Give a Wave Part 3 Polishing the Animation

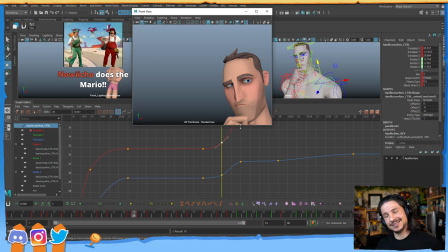And D-Legend, good morning. Hello. Thank you so much. I really appreciate that. Oh, and Greg, I just saw your question there. What is an eye dart? An eye dart is just us refocusing. It's the eye darting, just jumping, from one point to the next.
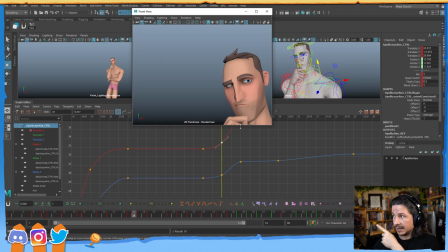It's not a full movement where it's like looking over there and then readjusting the whole eye over to another place. It's just a little tiny adjustment. So looking at the eye here, now we get this kind of small, tiny, imperceptible movement.
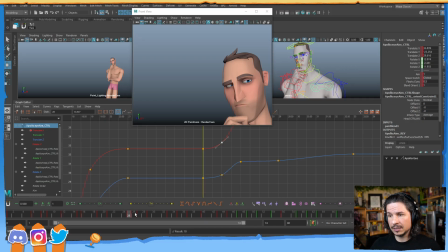And then, oop, now it goes up. So we just get that tiny little motion in there. And I think I might favor a little bit more translate Y, personally. Just so we can kind of get that, the characters looking up the person. So something like that.
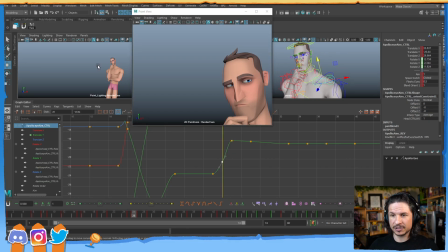And even that's pretty big, but again, I'm trying to think of what's it going to look like from this distance here.
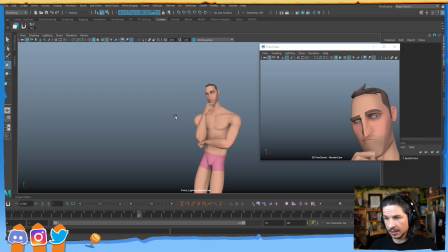So if we look at this, we just get a little bit of an eye dart in there. And even then, that little bit of motion, it kind of feels too much.
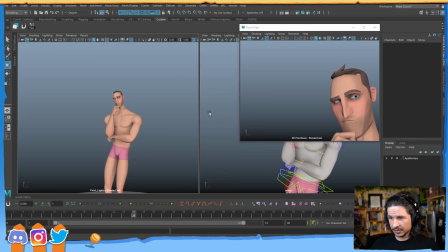So I can tone it down a little bit more.
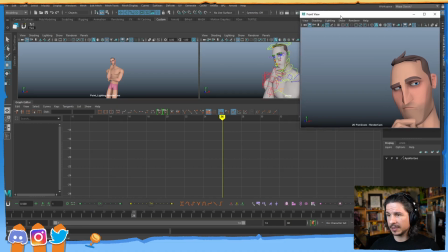Our eye darts are extremely fast, so don't worry about just kind of letting it be fast.
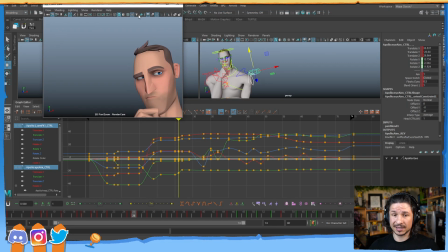At full speed when you're playing through it, you're not going to notice the tiny little, like this, the pop. It'll actually feel better that way. If it's, hey, Sauerkraut, thank you so much for the sub as well. Oh man, thank you.
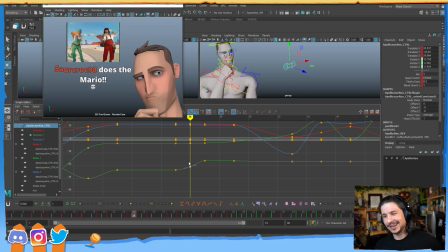That's so kind of you guys. Thank you so much. I'm trying to keep track of what I was saying so I don't lose it. I'm too easily distracted. Okay, the eye darts, they're actually going to look better if they're faster.
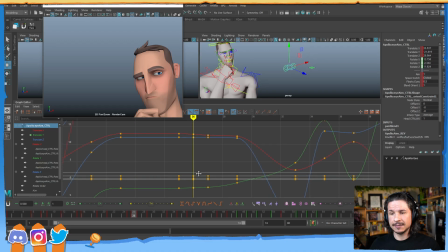The moment you start getting into slow eye darts, oftentimes it just kind of looks dead. It looks like the character is... They don't look like they're thinking.
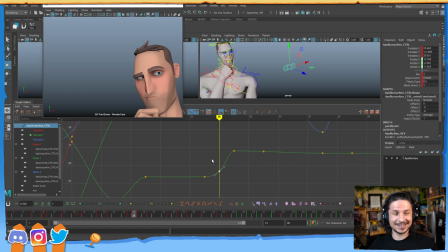It just looks like he's lacking energy on the dance day. Yeah, it's been a long night. I didn't get too much sleep. Too many projects to get done, unfortunately. But I need to bump up that energy. If I could drink caffeine, I would.
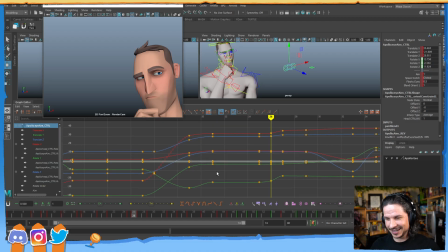Animator that can't drink coffee. Oh, the shame. So there we go. We've got our eye dart. Now the thing with the eye dart is it's not going to look quite right yet because the eyelids are not connected yet.
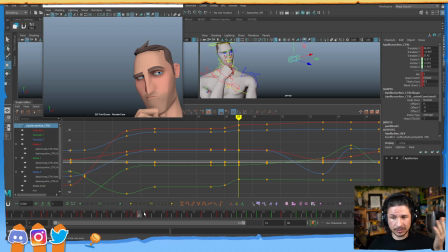Eye darts move the eyelids. It's just the way our eyes work. So right now we've got the dart, but the eyelid itself isn't there. We're going to add that in later. I want to just make sure I've got my eye darts timed out and working first.
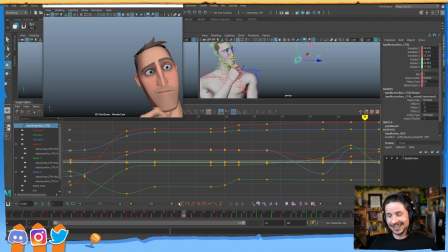See, save as much energy as you need. No, I need that. Do the Mario needs energy. It deserves the energy. So, you don't wake up at 4 in the morning. I don't have to wake up at 4 in the morning, but it doesn't mean I don't stay up till 4 in the morning working on other things,
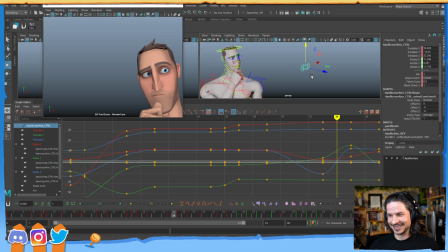which is not the wisest thing to do. So let's see. We've got an eye dart here. Do you ever step key eye darts, or when it's this quick, it doesn't matter if it's stepped or not?
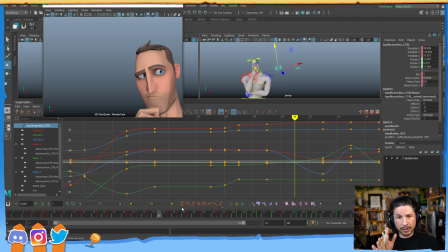It doesn't matter, honestly, because I tend to key them like one frame and then the next, which is essentially animating in stepped. I know a lot of people who actually just leave the eyes in stepped mode and animate them that way.